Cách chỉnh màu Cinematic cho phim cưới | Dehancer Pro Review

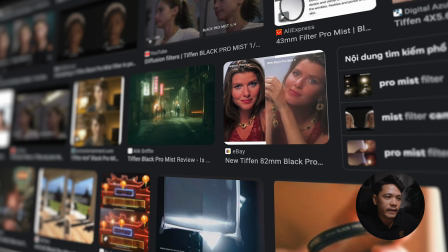Đây highlight, các bạn bật lên các bạn sẽ thấy được là, đây các bạn sẽ thấy được là những cái màu đỏ này nè, là những cái màu highlight đó, là những cái vùng giữa vùng shadow với highlight nó chênh nhau nhiều quá,
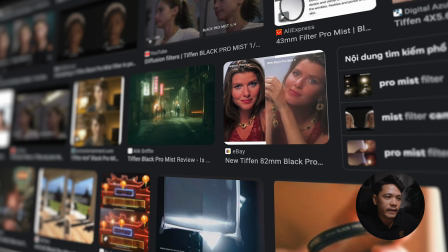nó sẽ tạo ra được cái viền đây, giống như những cái lens rẻ tiền của mình hay sử dụng bây giờ mà chụp ngược sáng hay là chụp những cái vùng trắng, nó sẽ ra được cái viền tím đó. Rồi các bạn cũng có thể chọn được các cái highlight của các cái phim khác nhau. Tiếp theo là bloom. Bloom là một cái tính năng là mình nghĩ là các anh em làm phim sẽ rất là thích.
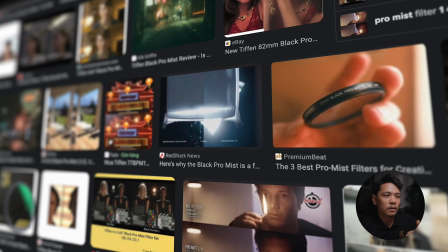Cái bloom này á, là nó sẽ giả lập cái hiệu ứng mờ của cái filter Black Promise. Thì các cái phim điện ảnh hoặc là các MV hay các video cưới các anh em làm bây giờ hay mua cái filter Black Promise,
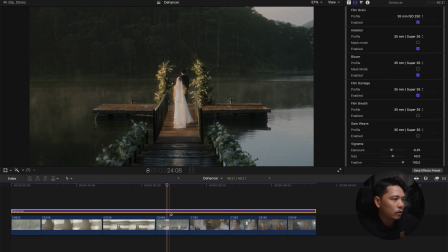nghĩa là giả lập cái hiệu ứng dreamy, mơ màng ha. Nó sẽ loe cái vùng highlight ra, nó làm cho cái phim của các bạn nó có vẻ nó mơ màng hơn, nó điện ảnh hơn. Đây mình tắt mở thử ha. Đó các bạn thấy không? Tức nghĩa là cái vùng highlight sẽ bị loe ra, nó tạo cái cảm giác mơ màng, cảm giác dreamy.
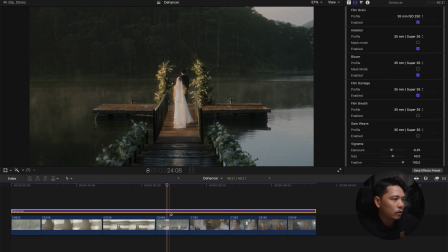Rồi film damage. Cái bản version 2 của Dehancer Pro á, mới có cái film damage này.
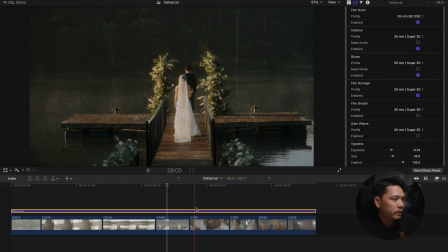Tức nghĩa là các bạn có thể tạo cái hiệu ứng phim nó bị hư, nó bị hay còn gọi là thêm dust, thêm hột,
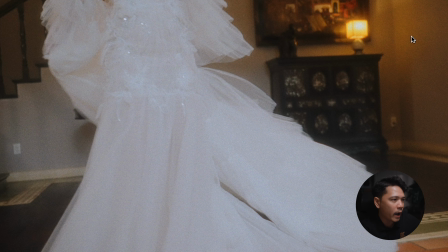thêm những cái dơ dơ ở trên hình đó. Nghĩa là cái phim nó bị hư, nó bị dơ đó, nó sẽ có những cái như thế này nè. Đó, nó sẽ có những cái, mình bấm play thử cho bạn xem ha. Đó, nó sẽ có những cái nổ hạt trên cái phim của bạn đó.
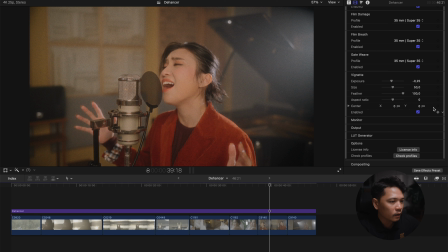Thì cái phim damage này nó sẽ làm cho cái phim của bạn trông cũ hơn, retro hơn đó. Thì cái bản version 2 mới update của Dehancer này mới có cái chức năng này. Cái bản version 1 mình sử dụng trước đó thì không có. Film prep hay còn gọi là cái hơi thở của phim, nghe nếu mà dịch tiếng Việt thì nghe rất là buồn cười ha, nên mình cứ hiểu là phim breath thôi.
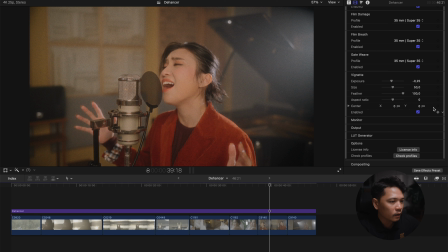Thì cái phim breath này nó làm cho cái phim của bạn nó cảm giác nó thay đổi ánh sáng một số đoạn. Nghĩa là cái phim analog khi bạn rửa ra ánh sáng không, bây giờ nó đều như là phim digital mà bạn quay được hết á, nó sẽ có bị ánh sáng nó sẽ bị thay đổi tí xíu ở một số chỗ. Phim breath này nó giúp giải lập được cái việc đó.
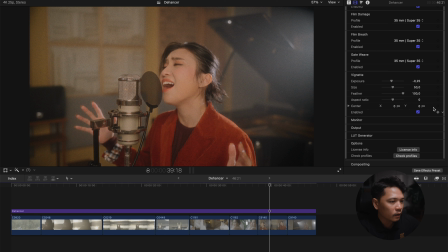Tiếp theo là get with, thì cái này á nó làm cho cái phim của các bạn giống như chiếu trên cái máy chiếu phim nhựa hồi xưa, nó sẽ zoom hình lại một tí rồi nó sẽ cảm giác nó bị giật giật, nó cảm giác nó cứ thay đổi cái kích thước tí xíu thôi,
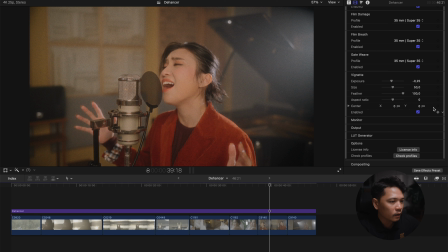nhưng mà nó sẽ làm cho cái phim của bạn nó rung rung rung rung, cảm giác như các bạn đang xem cái phim này trên cái máy chiếu phim nhựa hồi xưa vậy đó. Tiếp theo đây là cái tối bốn góc hoặc là làm sáng bốn góc, thì các bạn làm tối bốn góc thì cảm giác như cái phim của bạn nó được tập trung hơn.
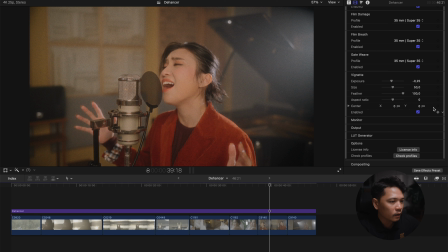Nhưng mà thực ra thì mình cũng không có khoái cái vụ mà tối bốn góc lắm, đôi khi mình cảm thấy nó làm cho cái phim mình nó bị tù túng sao á, cái khung hình mình nó bị bó buộc sao á, cho nên là thỉnh thoảng mình mới dùng thôi ha. Rồi theo là monitor, thì ở đây á,
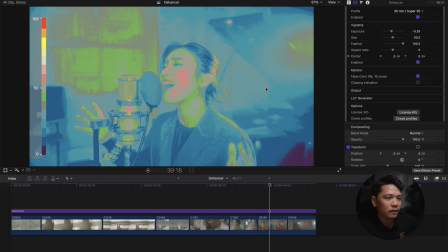cái plugin này nó cung cấp cho các bạn cái bảng full color để các bạn có thể check được ánh sáng, check được EV trên lúc trong lúc các bạn chỉnh màu luôn.
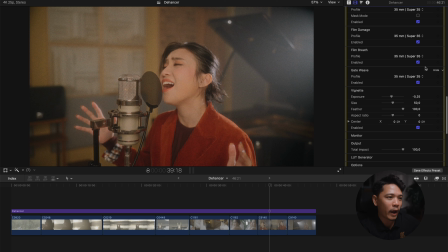Output, đây là giống như là các bạn chỉnh giảm opacity của toàn bộ các cái thông số từ nãy giờ các bạn chỉnh,
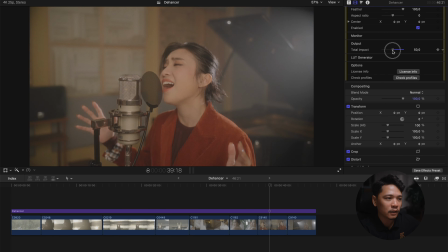các bạn có thể chỉnh opacity cho toàn bộ luôn để áp lên cái phim của bạn. Rồi LUT generator, khi mà các bạn chỉnh xong xuôi hết màu sắc hiệu ứng rồi những cái giải lập phim analog xong xuôi hết, các bạn có thể xuất nó ra thành một cái LUT màu để bỏ trên cái monitor màn hình rời để các bạn có thể check shot quay đúng cái màu đó trên lúc các bạn quay luôn. Hoặc là những cái dòng máy Sony như là FX3, FX30 có thể add được cái LUT vô trong cái lúc mà bạn quay luôn, các bạn có thể bật cái màu lên các bạn quay luôn, các bạn canh sáng, các bạn đo sáng nó sẽ dễ hơn.
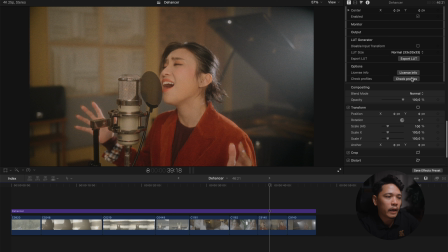Hoặc thậm chí các bạn cho khách hàng xem đúng cái màu vàng hậu kỳ sau đó nó sẽ ra như thế nào, các khách hàng các bạn có thể hình dung được cái sản phẩm cuối cùng của họ nhận được là cái gì luôn. Thì đây là cũng một cái tính năng rất là hay mà mình rất là
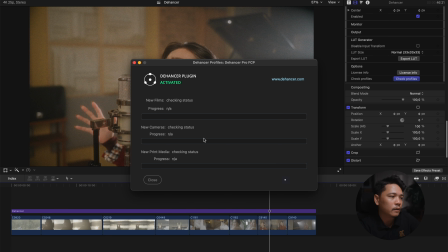thích. Tiếp theo là license rồi check profile, thì đây là các bạn có thể check xem có cái bản update, cái bản cập nhật mới nhất hay không, các bạn có thể cập nhật ở đây.